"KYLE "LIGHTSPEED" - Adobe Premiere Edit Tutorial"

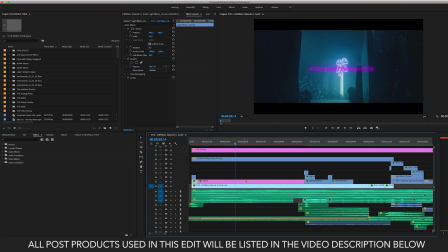4:16 So that's where you get into details with your editing, is overlaying clips to give you the emotion that and the mood and that you're trying to set, and the tone. On top of all this footage coming up right here too, I have a VHS bad tracking overlay.
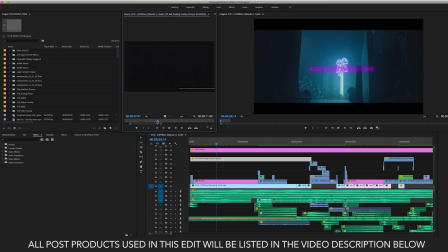4:32 Same thing. This is like this. You can see right here. It's just kind of this VHS tracking layer. Again, Tropic Color, and the VHS effects that they have. But I'm gonna take that. Same thing, I'm going to come in, you're always going to play with the opacity layer. So I came into here and I'm changing this opacity layer.
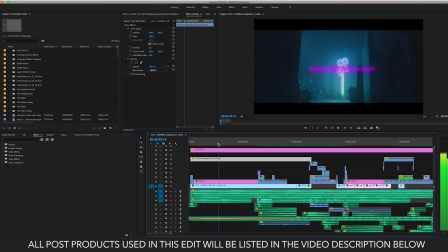4:51 I changed it to lighten so that only the light parts of this frame or this clip will show up. So you can see, since I lightened it, you can see this here, and then you can see that reflected there. So only the light parts of that footage is going to show up.
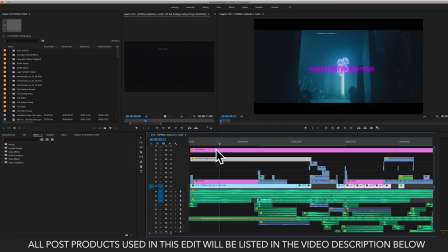5:08 So you kind of get these little specks all throughout the clip, giving it this kind of distorted, older VHS feel.
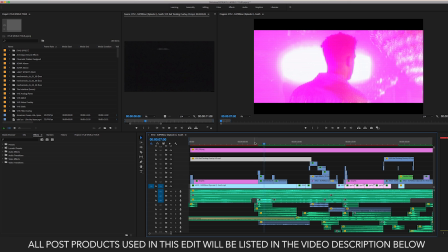5:19 Same thing, sound effect from Boom Library with that little flare.
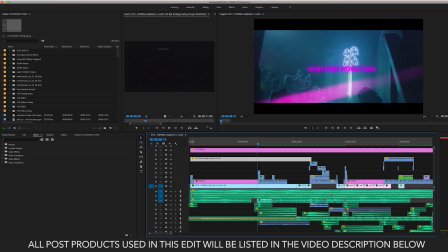5:24 This is a VHS analog flare, same one, but I flipped it and I colored it pink and gave it that same distorted look to go along with the text. And it goes right into a pink clip with the sound effect.
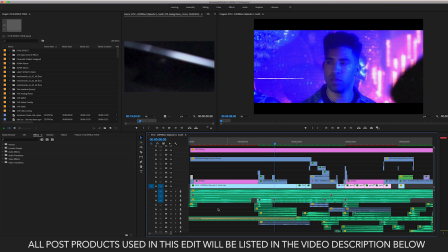5:39 And these underlying sound effects past just the actual quick sounds, like this,
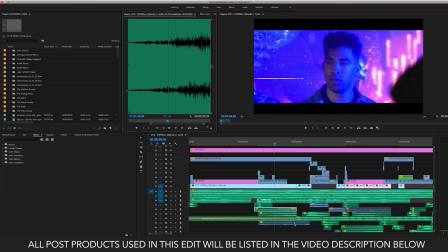5:46 I have like drones and escalating whooshes that I also got from Boom Library, but they're cinematic trailer design packs. So cinematic trailer design from Boom Library. They have a bunch of really cool cinematic trailer risers, hits, booms, crashes.
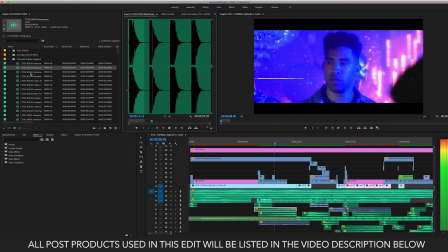So good for trailers such as this, or dramatic scenes, openings, sound effects, everything, all the sound effects here below Boom Library.
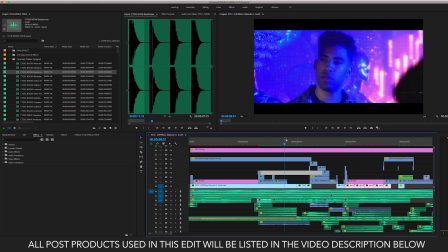6:23 Again, with these clips, pretty much throughout the whole project, I kind of have this distorted VHS look to it. So with this clip, same thing. I selected the holomatrix in the media browser here.
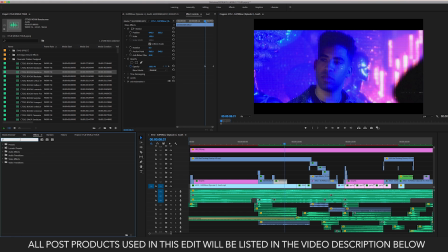6:37 If I go to the effects and I go to holomatrix, so you can see RG Universe Stylize, holomatrix, drag that on, and when you use that preset, you can select from a bunch of different types of presets
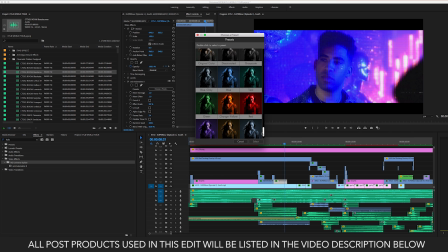6:52 that they have, like so many different types of distortions and colors. You can really get super creative. Night vision, predator, so many different things. I think I happen to choose either great color or one of these other ones,
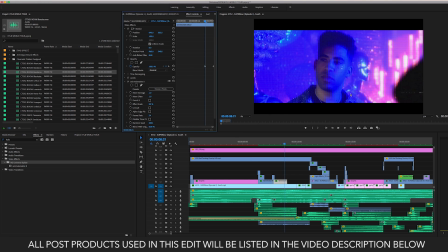7:07 but just to kind of give it those lines through the image, give it a slight distortion, older little feel. Again, another flare.
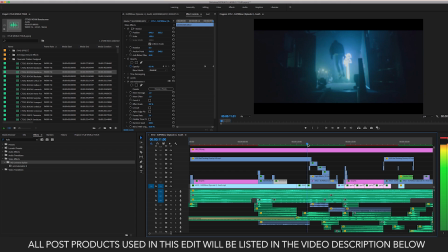7:19 So when this clip speeds up, I have that sound effect coming in, a little boom, whoosh. So that happens right when this clip speeds up and it transitions into the next clip.
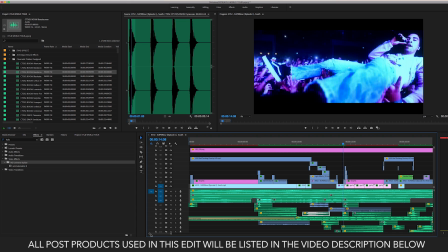7:38 Again, sound effects from Boom Library. Coming down here, you can see how deep the audio layers are.
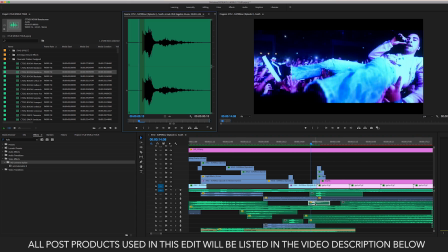7:44 Here's these little sound effects. And you use the sound effects right when you use the overlying clips or layers.
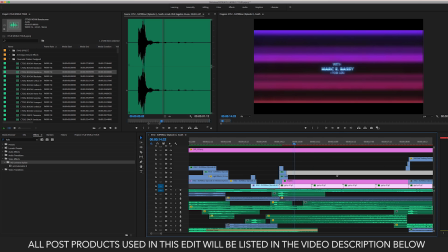7:59 Good little transition. And so this is where I want to get into something here that I haven't really talked about and discussed before.
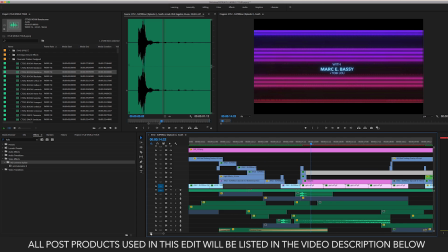8:06 And it's called Giffy.
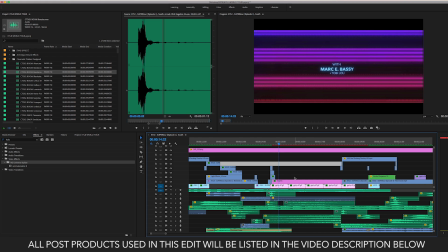8:08 There's a website called Giffy, and I use this a lot when you're looking for like really cool textures or editing effects. You can do some really cool stuff with it. So there's this website.
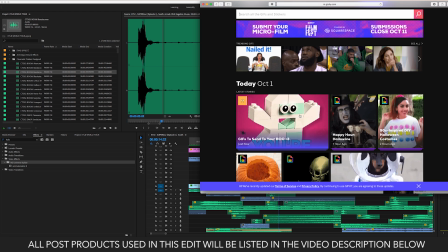8:20 It's called Giffy, and here you can pull any GIF that you want and really work it into an edit, and it's always going to give you a slightly more distorted, kind of funky look or effect because they're low-res GIFs, but you can easily work them in.
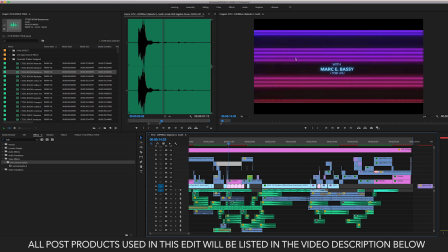8:38 And one of the main GIFs in this video, but this background right here is a GIF that's moving like this that I tweaked a little bit, and I'll show you that. But one of the other main ones is this moon over Kyle.
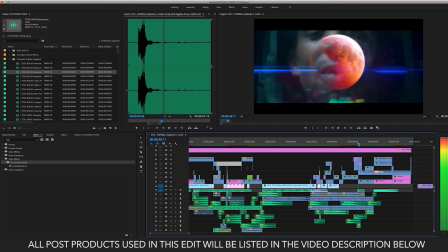8:52 This is a GIF of a moon changing colors, and then I overlaid it with a blend mode on his music video to the moon, put it with the sound, and it gives a cool effect.
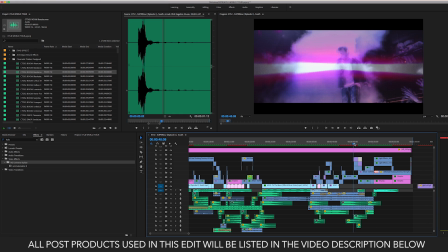9:05 But right before that is this other GIF that I got from Giffy of this like kind of like light,
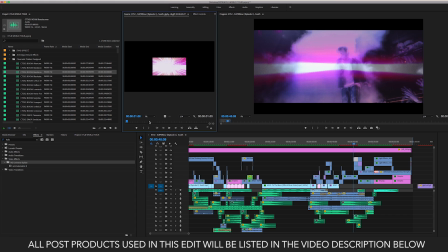9:12 basically saber kind of feel going on where it's like spreading into another dimension. Same thing, change the opacity layer to hard light, and then I fade it in with 2 keyframes on the opacity,
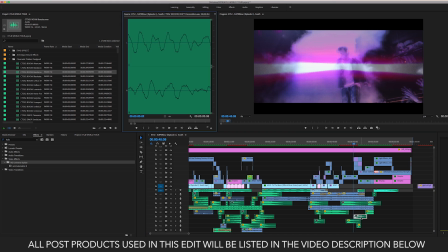9:24 and then I throw it with this kind of booming sound effect and a riser, and it gives this crazy
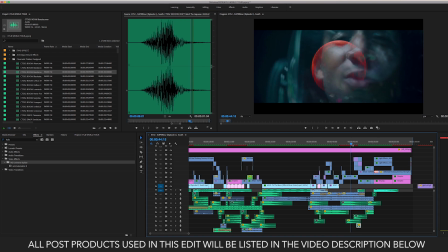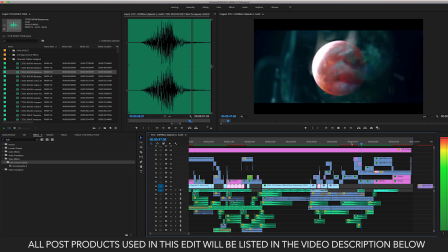9:48 so all that right there are 2 overlaying GIFs that I pulled from Giffy, and I'll show you how to do that in a second. And then just messing with the opacity layers and choosing the right blend modes. Again, there's also a little flare in here from Tropic Color. So there's the GIF.
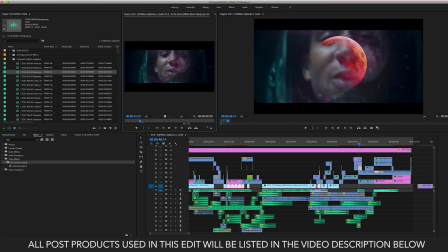10:08 And then I believe this is the light effect from Tropic Color here. Yeah, so you can see the flare here. Just overlaid that on the moon clip to give it that extra little bit of flair and flavor.
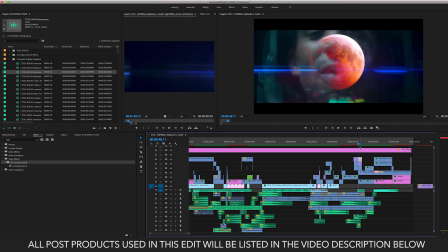10:28 And again, blend mode is probably either screen or lighten, but I'm gonna bet it's screen. Effect controls, yep, screen. Screen is like my go-to opacity layer to layer anything kind of light effect wise.
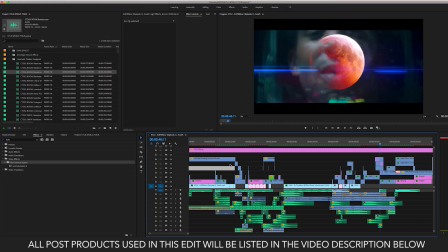10:41 And yeah, that's how I got that effect. But we'll come back to this over here. Again, so Giffy, I wanted kind of this kind of trippy background.
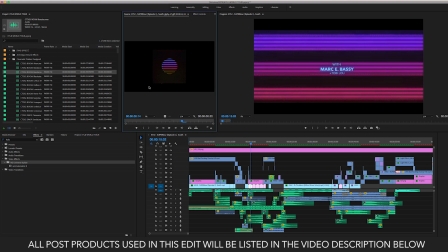10:51 And what I ended up finding on Giffy was this kind of like moon. This moon sun kind of thing that like was like cycling through these rotations, and I thought that was perfect because the song that's in this and the whole thing's like to the moon and outer space,
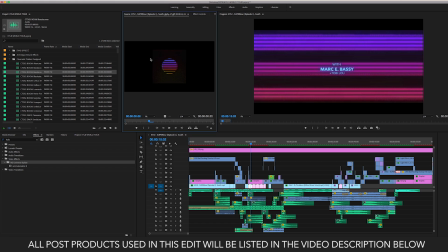11:06 so I thought this was a good backdrop. But I wanted it just was too small, and I wanted something a little more backgroundy for this title of Marky Basie and Toby Lou. So what I did is I just blew it up super big. You can see it's at like 750%.
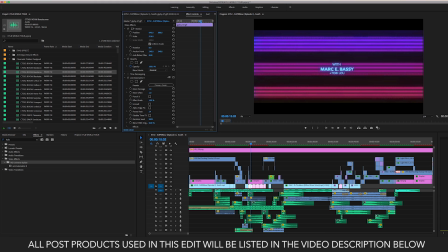11:23 If I were to take that all the way down to its original size,
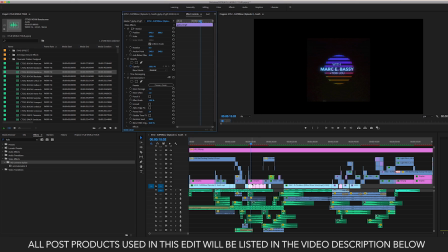11:29 you can see there's the GIF that I grabbed and dragged into the timeline. Well, all I did is I took that and scaled it up to 7.
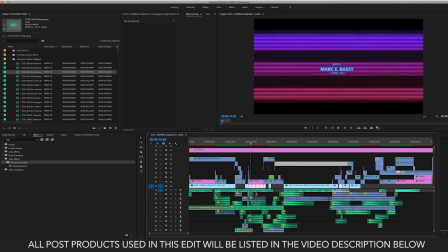11:40 We'll go back to like 750. I was just under 750. But now I have this kind of moving background,
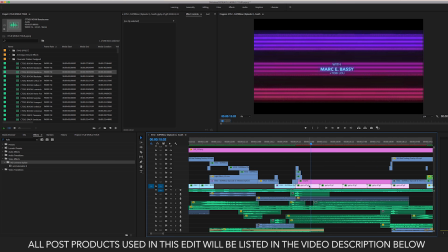11:48 and all I did is simply take that GIF and I just copied and pasted it. And then I copied and pasted it. And so that GIF is going to keep replaying. And now I get this cool just background that's repeating over and over.
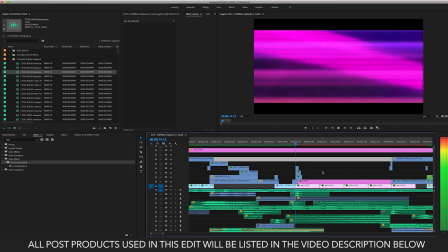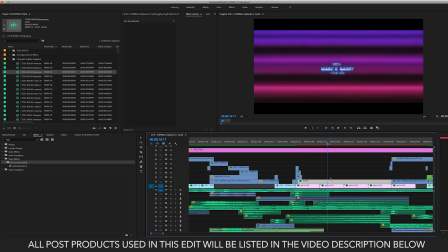12:16 And then on top of that, I threw my graphic. This is the title, Marky Basie. And again, wanted a slightly kind of distorted vintage feel with everything.